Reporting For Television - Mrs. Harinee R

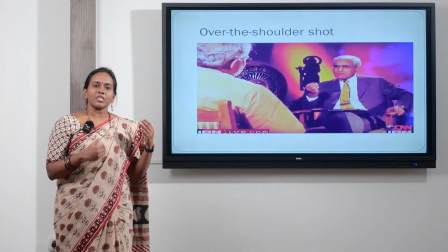[12:11]
Likewise, in an interview, the presence of interviewee and interviewer, both of them will have over the shoulder shot just to capture their expression while questioning or while answering. So, this is an interesting camera shot exclusively available for video journalists.
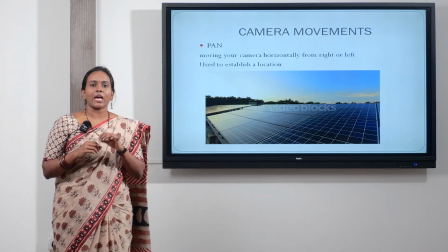[12:30]
Now let's look into some basic camera movements which will be helpful for us in
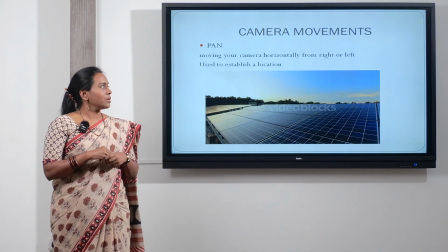[12:37]
television news capturing. Starting with pan shot.
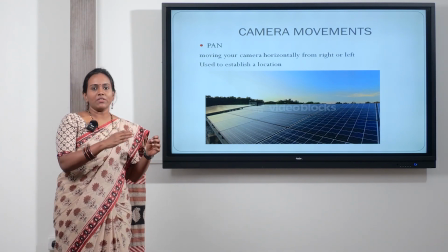[12:42]
Pan shot is a shot which travels either from left to right or right to left. Usually it is from left to right. This is just to emphasize on the location. So, in order to establish a location or an area
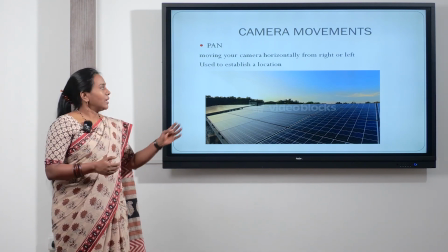[13:02]
in similar to a bird's eye view, we use a pan shot. In this video, we will be seeing the
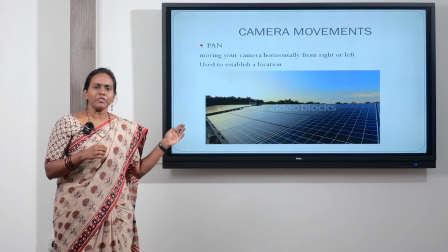[13:11]
panning of the camera from left to right to emphasize on the usage of solar panels in a particular place. So, that's the pan shot for you. Next is the tilt shot.
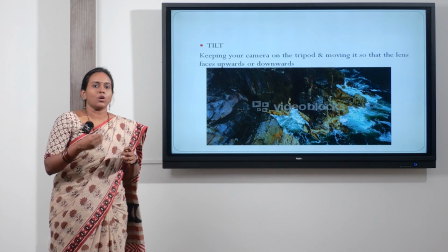[13:24]
Tilt shot is also similar to pan shot, but the only difference is that when the tilt shot is done or is taken over by the video journalist, the camera travels from bottom to top or top to bottom. Both of it are called as tilt shots.
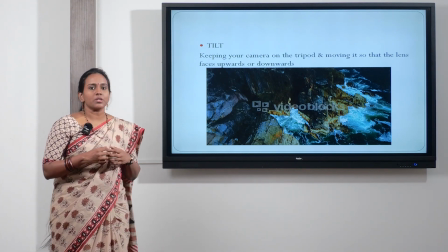[13:43]
Mainly tilt shots are used to emphasize on the tallness of the buildings or intricacies of a particular monument, etc.
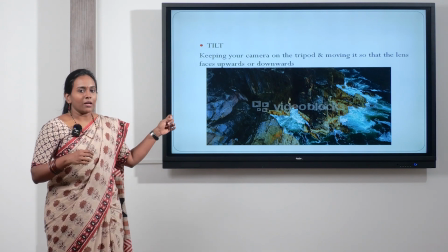[13:55]
So, in this video that I have brought in for the class, the tilt shot starts from the bottom and travels to the top,
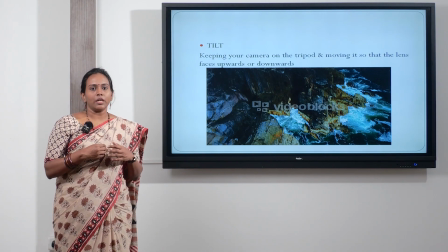[14:05]
emphasizing on the ecology of the nature.
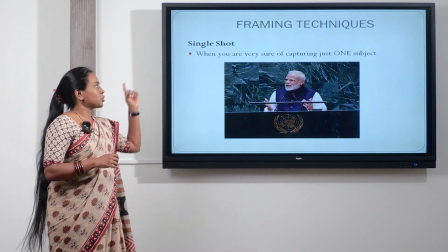[14:10]
Now, some framing techniques. To begin with, single shot is the framing technique that will be commonly seen
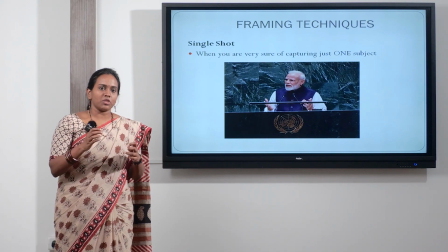[14:18]
when you know that the subject is going to be static,
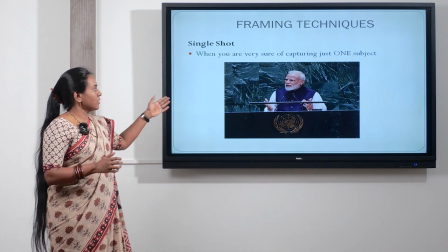[14:22]
is going to be intact. For example, in the example that I have brought in, we know that
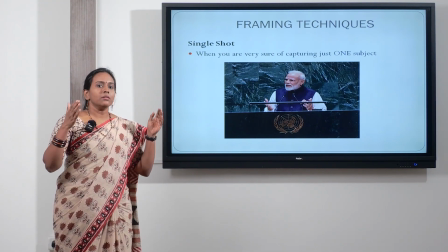[14:30]
Prime Minister Modi is addressing a gathering and the frame is not going to move from one subject to the other. Especially if we could recall Prime Minister's address during the lockdowns, those are the instances where single shots were used to the max,
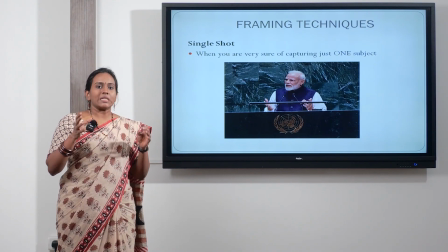[14:49]
where the framing is freezed, like the screen is freezed by the videographer. we can just mount our camera on the tripod and leave it as it is, because the subject is not going to move from one place to the other.
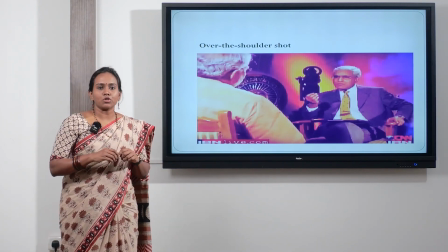[15:10]
Again, I am recalling the over the shoulder shot as a framing technique also. Sometimes the editors use over the shoulder shot in the case of framing technique also.
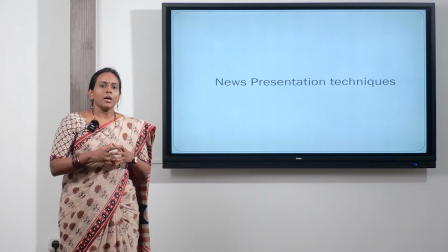[15:24]
Now let us get into news presentation techniques, some brief basic news presentation techniques.
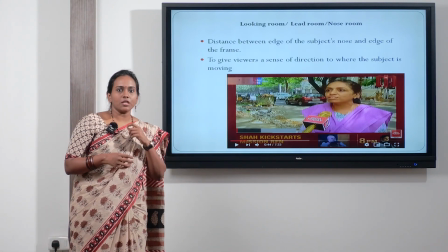[15:33]
To begin with, this is the new nose room technique, where
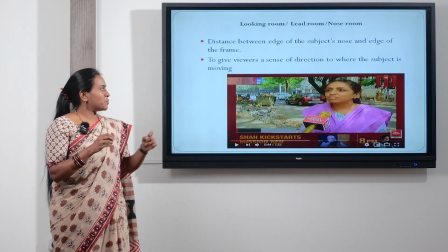[15:40]
to explain you what nose room is, it is the space between the subject's nose and the edge of the frame.
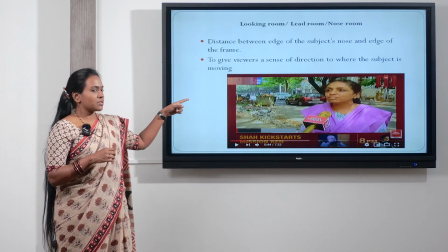[15:48]
So look into the picture, the screenshot that I have brought in for today's class.
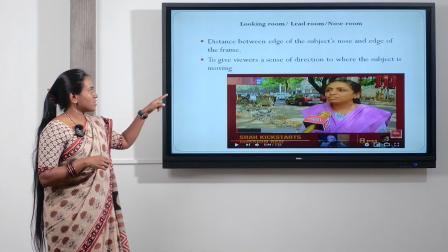[15:53]
The nose room here has its own emphasis on the meaning making process, as in
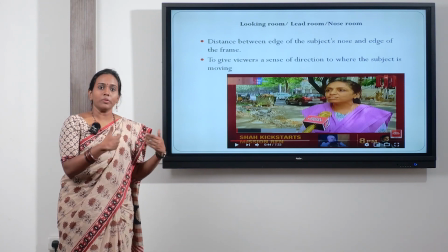[16:01]
you can also guess what probably the news story is all about, because there is no headline which is seen in this screenshot,
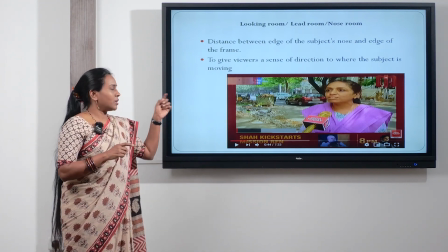[16:11]
but you can also guess what the news is all about.
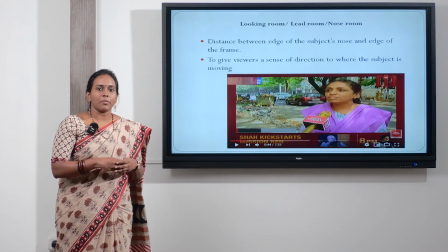[16:18]
Probably I am guessing that this news is about the poor waste disposal in a particular area, or it is about badly laid roads about which the citizen of that particular locality is
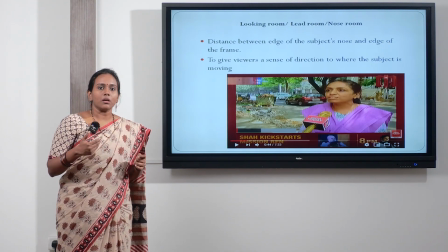[16:34]
reporting or is sharing her opinion about the same. Here why the emphasis on nose room is that
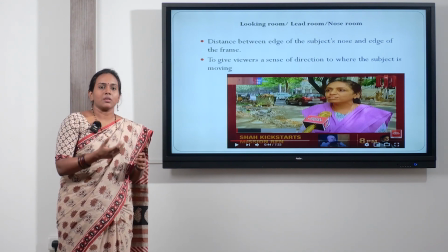[16:46]
the background also talks or communicates along with what the subject shares about. So now if this is about the poor waste disposal, we can also see parallelly when the subject is
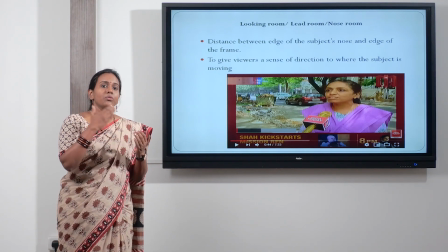[17:03]
that is the person sharing her opinion about, we can also see how really the waste disposal is poor in that particular area.
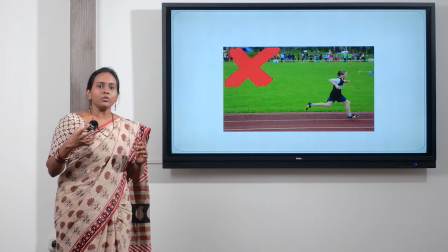[17:15]
Again, in the name of maintaining a good nose room space, that does not mean that we
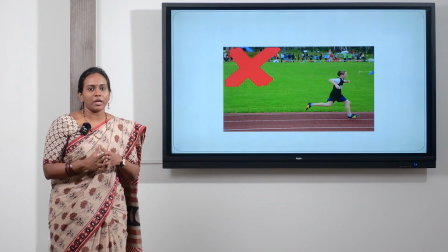[17:23]
lack the clarity over the meaning making process. Look at this image. This is a poorly framed nose room space, because being it a race, an athletic race, the audience will be more curious to know if this person,
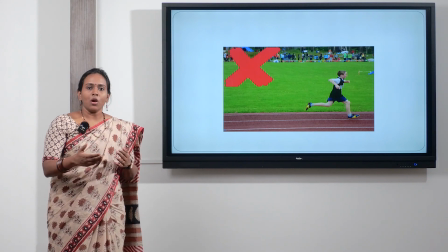[17:42]
this athlete, the child is going to win or is in the last of the track. So if this is the newsroom that we follow for track events, especially for sports, it would not be the ideal shot to be used. So in that case, we should think of a moving
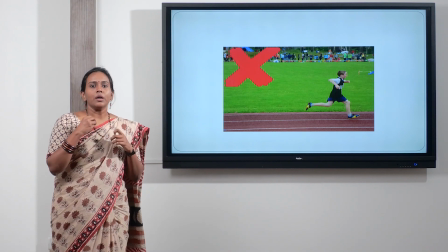[18:03]
camera movement in order to make the best meaning out of it.
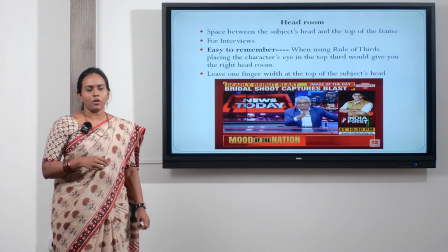[18:10]
This is another presentation technique of headroom, where as the term says,
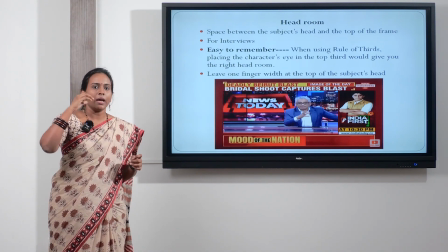[18:17]
it is the space between the subject's head and the edge of the frame.
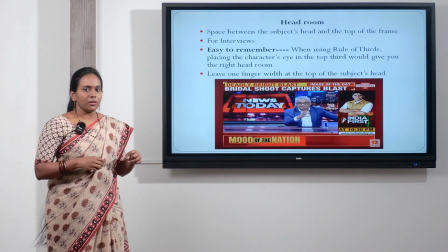[18:22]
In this particular image that I have brought in for today's class,
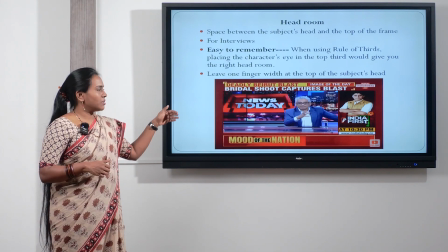[18:28]
look at the headroom space of the news presenter and the top edge of the frame.
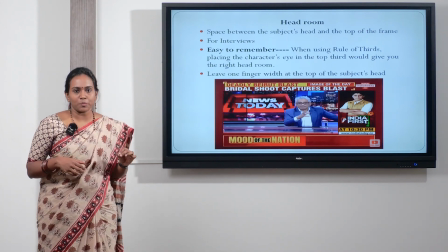[18:34]
It is a well maintained headroom space where it is equally divided.
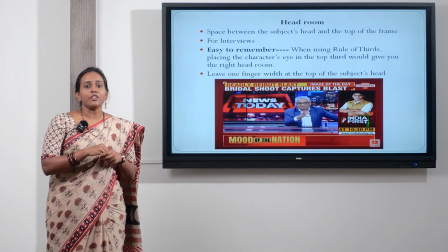[18:40]
This can be easily remembered for you as budding journalists.
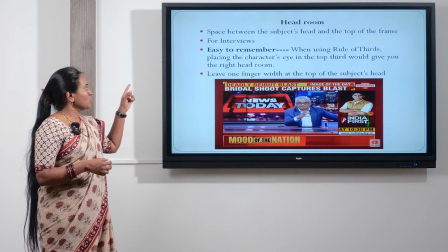[18:45]
An easy quick tip is that when using rule of thirds, we need to place the character's eye on the
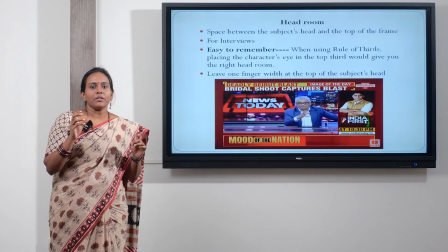[18:54]
top third so that we maintain the right headroom space. So here the videographer or the cameraman has rightly framed,
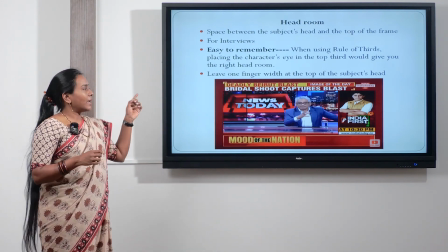[19:07]
maintaining the right headroom space. Another tip that you can probably take away is that you can also
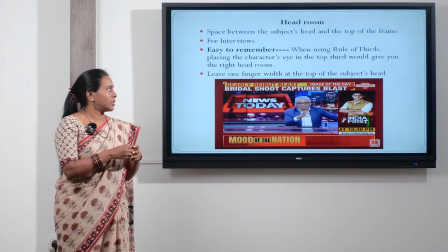[19:15]
think of leaving one finger width at the top of the subject's head.
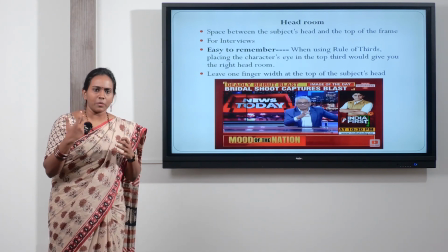[19:20]
Sometimes it becomes difficult to always remember these tips, but eventually by practice you can get there.
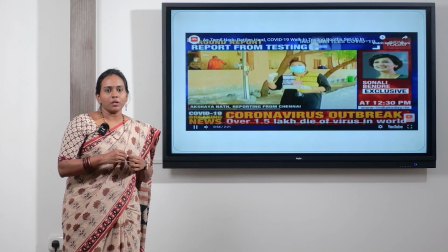[19:30]
This is another example, right example for both headroom
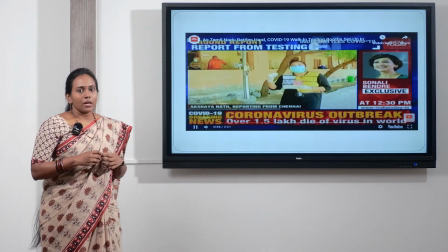[19:38]
as well as nose room, where the journalist probably is reporting from a COVID camp,
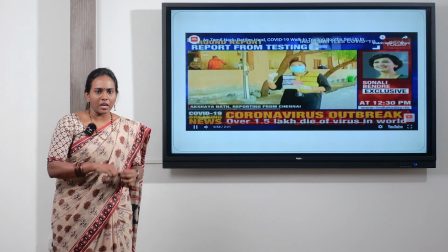[19:47]
explaining about the government measures that's been taken there, where both nose room and headroom is maintained.
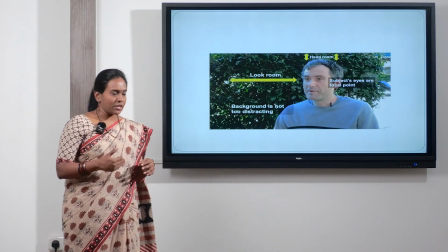[19:58]
This is just to summarize about the nose room and head room. Now, just a summary of today's class.
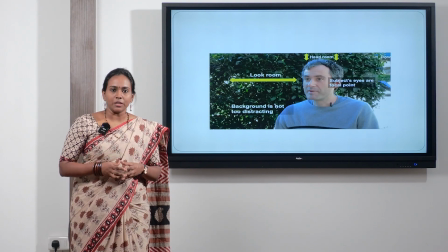[20:04]
We started off with the emphasis on the audiovisual medium, as medium is the message, the quote by Marshall McLuhan, and we also saw the elements of the newsworthiness of television news stories.